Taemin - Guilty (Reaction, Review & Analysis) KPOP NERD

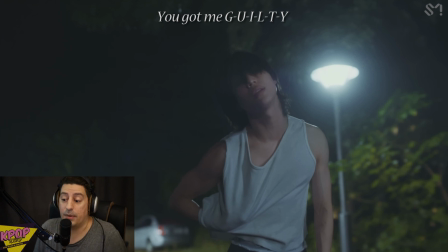So somebody maybe was heartbroken, or maybe they had an addiction like alcohol or whatever.
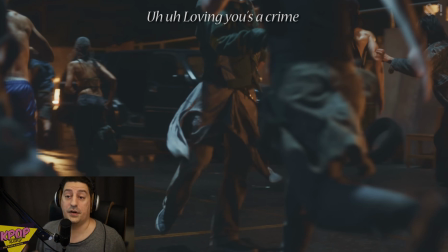So in that sense, overall, this is a very deep song, as we expected from Taemin, of course. So now let's go through a final time and try to identify what's going on in the music video in terms of the production, the choreography, the outfits, you know, all this stuff.
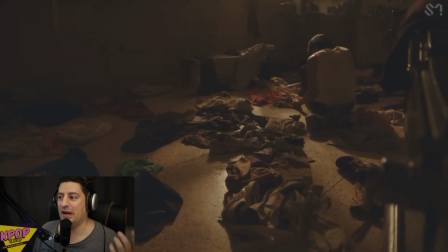Yeah, it's Taemin's music video, so we're gonna have fantastic dark environment, right? Like this kind of lighting. Guys, this is very hard lighting to achieve actually, because it's one thing to have this kind of lighting in a normal environment. You might think, okay, there's just one lamp here and that's what you get. No, that's not what you would get.
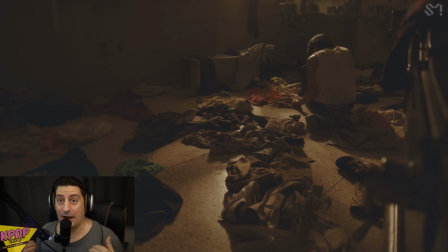And in fact, it takes so much control lighting in order to film that into the camera, because the camera is not that sensitive to just get this dim light that your eyes get. So while the lighting looks so simple, here is actually very complex.
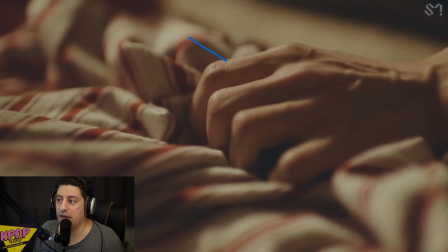Really nice close up here, of course, and you can see like how harder the light actually comes here. I mean, it's very diffused, but you can see the intensity of light, right? So this is not what you would see if you just had a little light on the back there. This is obviously artificial light, very diffused, of course.
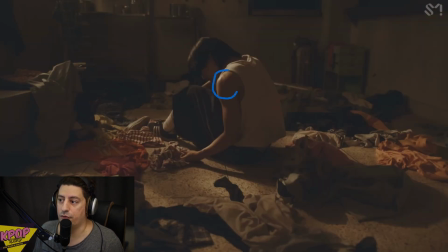And you see the diffusion here, like how smooth his shoulder is, right? And everything, yeah, is really, really smooth.
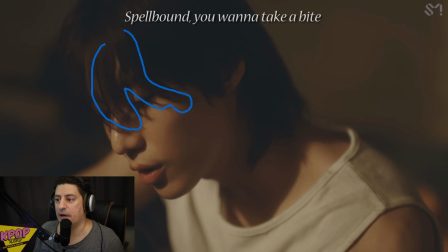Like the lighting is so diffused. I really like how his hair comes down here and hide his face, because it really fits with the song.
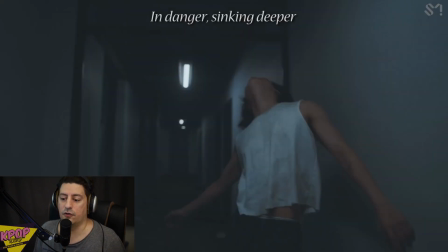Yeah, and we got to talk about this amazing camera movement here. It might seem random, but these are all kind of practiced actually, how to follow this choreography. So it's not just a random camera shake. Why is it shaking? Because his emotions are shaking.
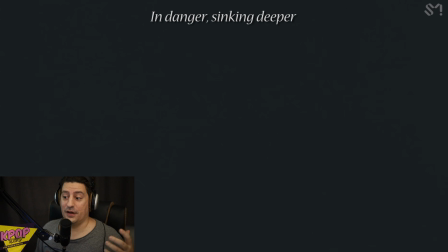So imagine he's doing all this kind of choreography here and the camera is just steady, just standing there.
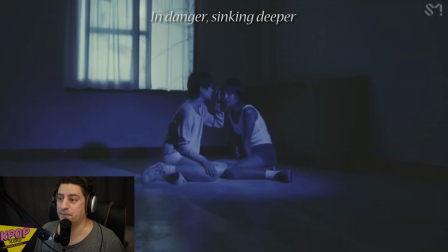It wouldn't have that impact, of course. Another really nice lighting, of course, here.
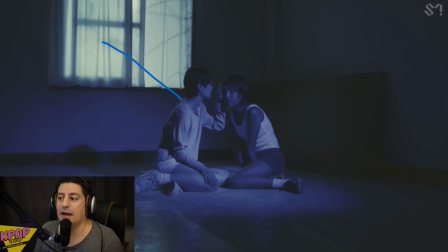And you can see shadows both ways, because if you just had the lighting coming from here, you wouldn't be able to see much at this side, right? So they have some other light source here or some kind of reflector, so you can get this kind of image.
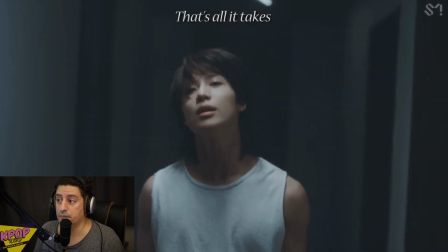Just a little more desolate. And you see really, really nice image.
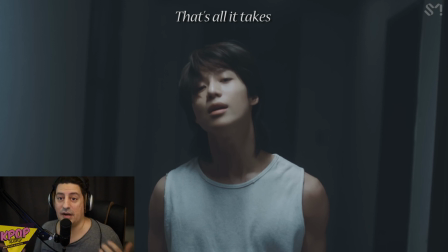Like this is dark, and at the same time the light is really nice there, and really nice simple outfit. You know, it really expresses this kind of song. Like as we saw, it's kind of a sanitarium, like what's going on in his mind.
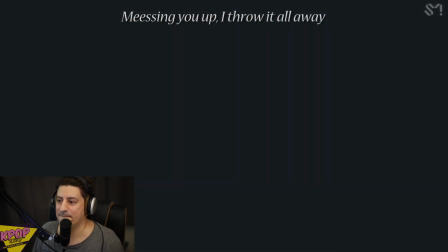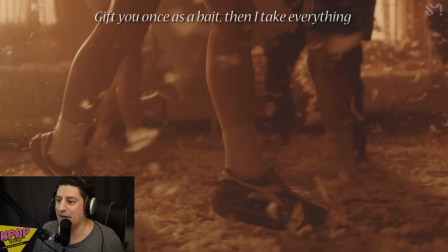And we got this scene here, like all these people like playing with the pillows.
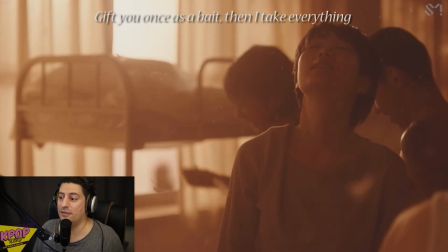I think this might be his emotions after all, right? And within his ideas and emotion is also here. Again, fantastic lighting and nice simple setting, but at the same time there's many stuff happening.
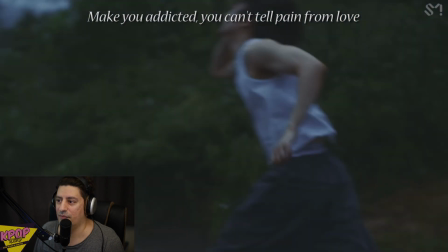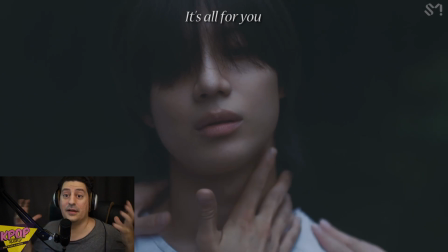Really nice here, how all these hands are coming and grabbing him. And again, very fantastic simple shot here. He's just standing there, everything is blurred in the background. You can see like how wide open the lens is here, because even how this hand like right next to his face is actually out of focus.
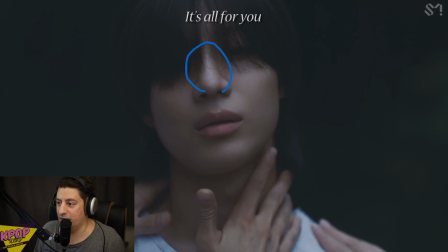The focus is obviously here on his nose, and you can see even his lips are actually a bit out of focus.
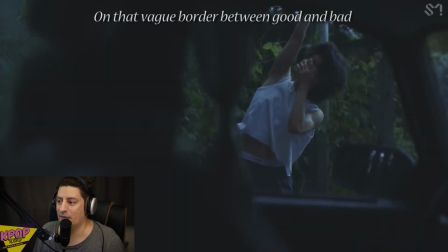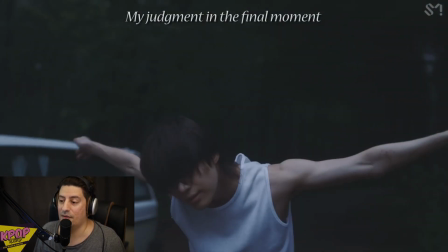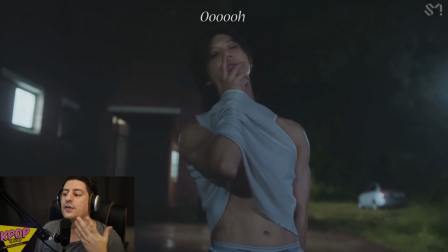Really nice here how his arm comes through his shirt, so you can see some abs here, of course.
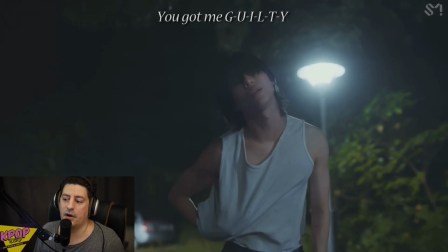And you see this car on the background because obviously they thought it's kind of too empty there. So let's just put something.
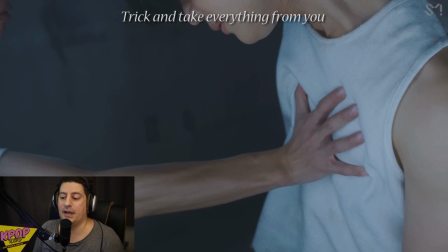And here we have this compo suddenly. So what was happening up to this moment was like these kind of shots were separate from the choreography.
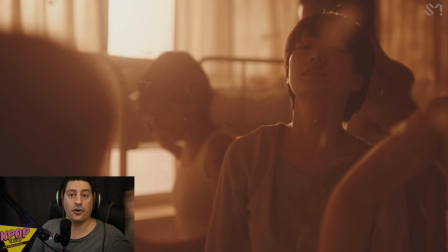So we got the traditional storyline shots and the choreography shots.
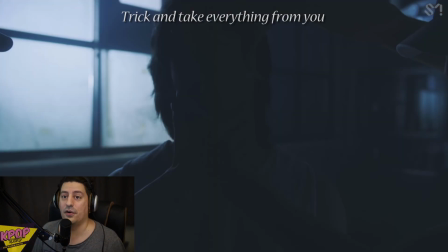But suddenly we get this environment and the choreography, and slowly the choreography starts blending into the story. This is rare, guys, actually. This is not very usual. Of course, there is a lot of reuse of the sets for the choreography, but usually they're so separate. But in this music video, you see how they start combining everything together and blending. This is fantastic.
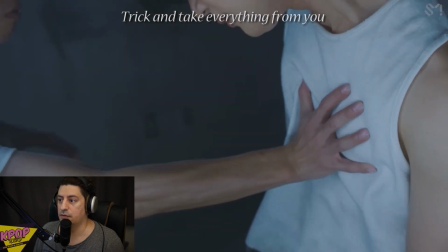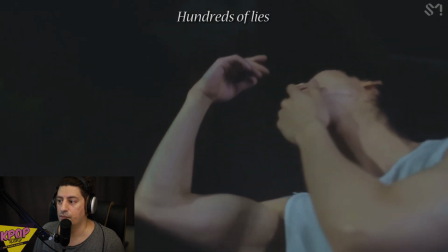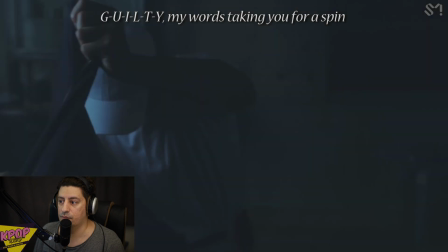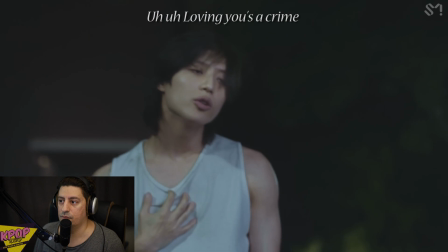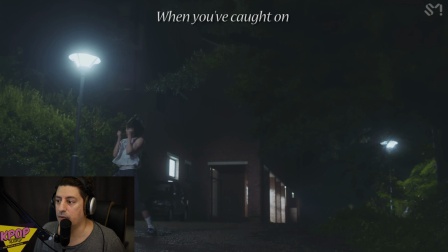Again, here, really nice lighting. I don't think actually they have some extra lighting here. They might have actually filmed it just right here. I don't know if there is a light source coming from this side. It doesn't mean, of course, they didn't change the lights in here or they didn't do some other additions.
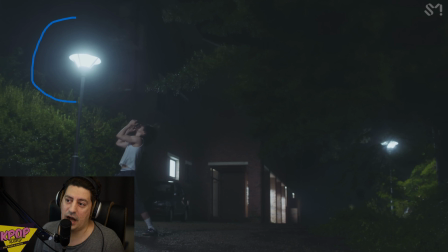So the light is a bit softer. And I see this halo around the light. This is coming from the lens. Maybe they're using some filter. Or maybe the lens is just a bit dirty. I don't know.
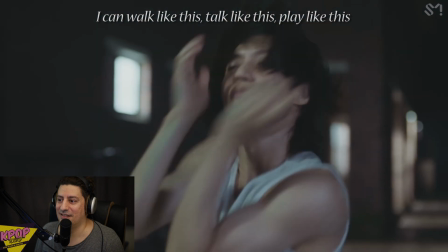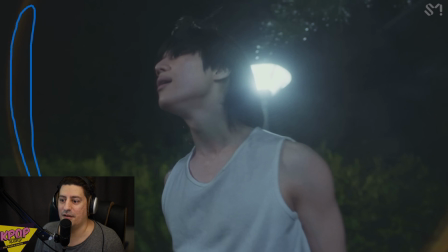Like you see this really nice flare. You can tell this is a wide lens, of course, from the angle. Everything looks a bit smaller, like his face, although it's so near. But also this kind of flaring is very representative from wide angle lenses.
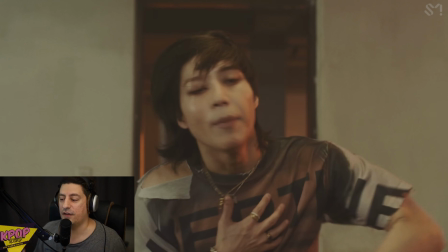And here we have a change. We have a change in the setting. We go from this blue to a bit warmer setting. And his clothes are also changed, his shirt. And there is a skirt here, right?
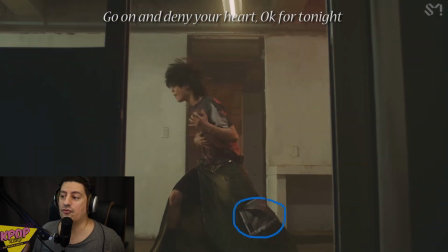Like a long skirt. And you see how the styling complements really nicely the actual story and theme of the song. You don't see these perfect clothes, but you see this kind of add-ons or some pieces missing from the clothes, right?
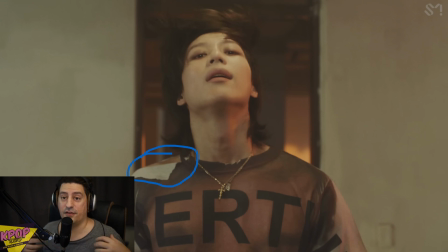That represent his emotional state.
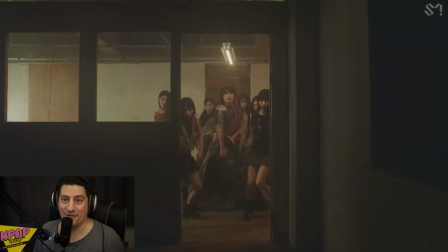And of course we got the choreography girls coming in and suddenly everything looks really nice.
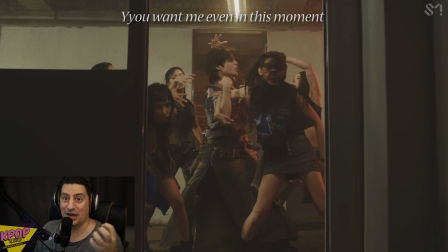So you can tell in some sense, storyline-wise, that these girls are just his thoughts, right?
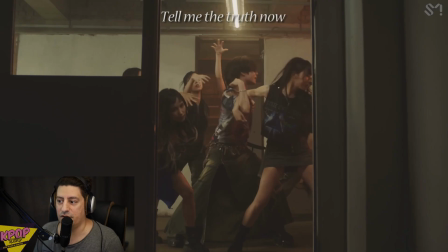And they're just dragging him around. And you see how they're actually wearing very interesting clothes. It's not like they're wearing all these all white or all black or anything.
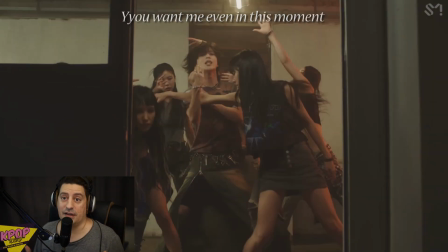They're just kind of interesting. The reason they can get away with this is because, of course, there is a gender separation. Taemin is a guy and he's the artist, so you know who's the main in the music video. There's no confusion about it. And his presence is also so dominant. And of course, through the choreography, right? He's standing in the middle and the girls go around.
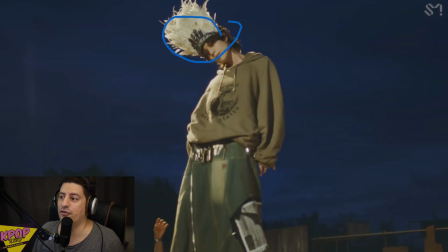Really nice fashion, of course, here, this tiara with the feathers.
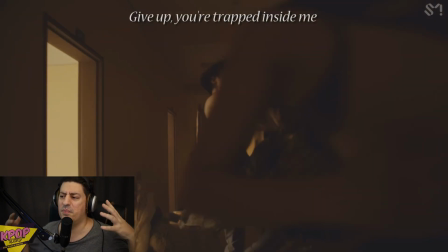And you see, like, this kind of sanitarium crazy party, this his crazy ideas going around, right?
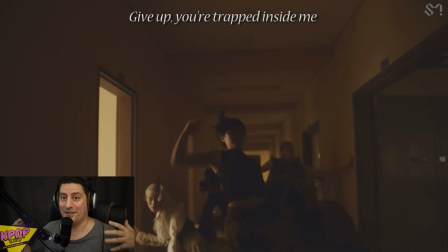But suddenly became a choreography. That's what I talked before about how it's blend, like, fantastic.
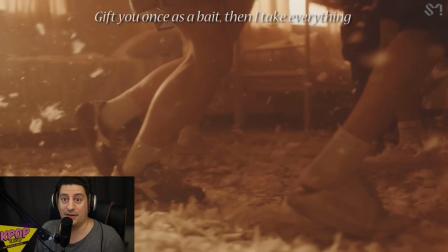So again, we got this storyline shot here that everybody's just fighting with the pillows.
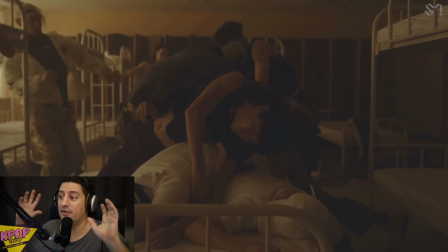And suddenly it became a choreography. Like, it's not just reuse of the set. It's like how the choreography blended with the storyline. It's really fantastic way.
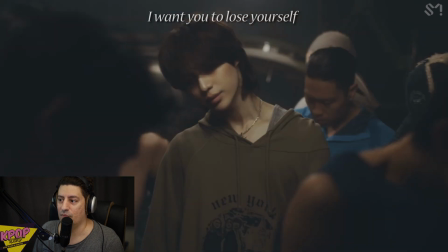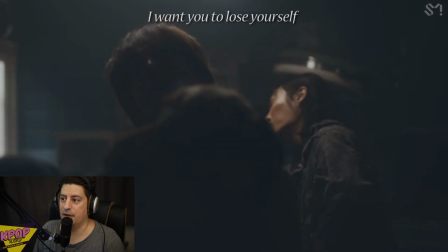A really fantastic look here. This is not something easy to do.
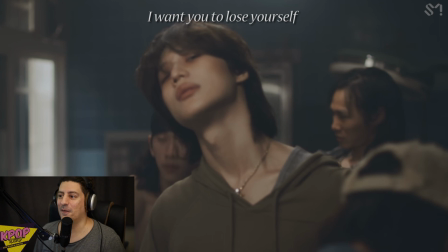Try to do it in the mirror, right? Try to, you know, just give a look to yourself in this way. Like, it takes a lot of training actually to be able to be good at this kind of looks, you know.
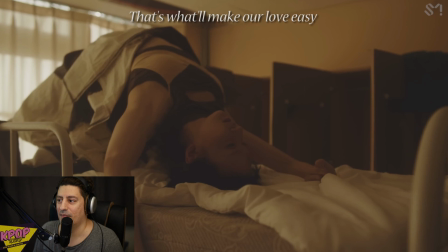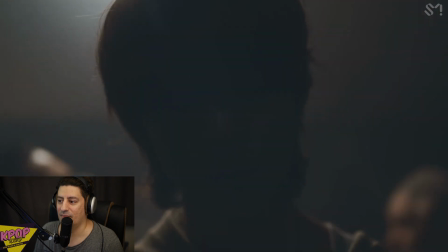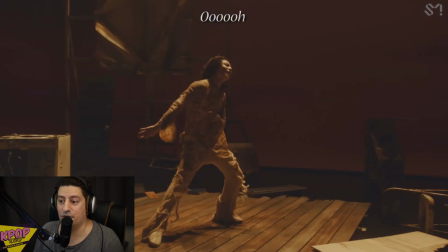We actually have a third set here. You see how everything is pretty broken, representing his emotional state, of course.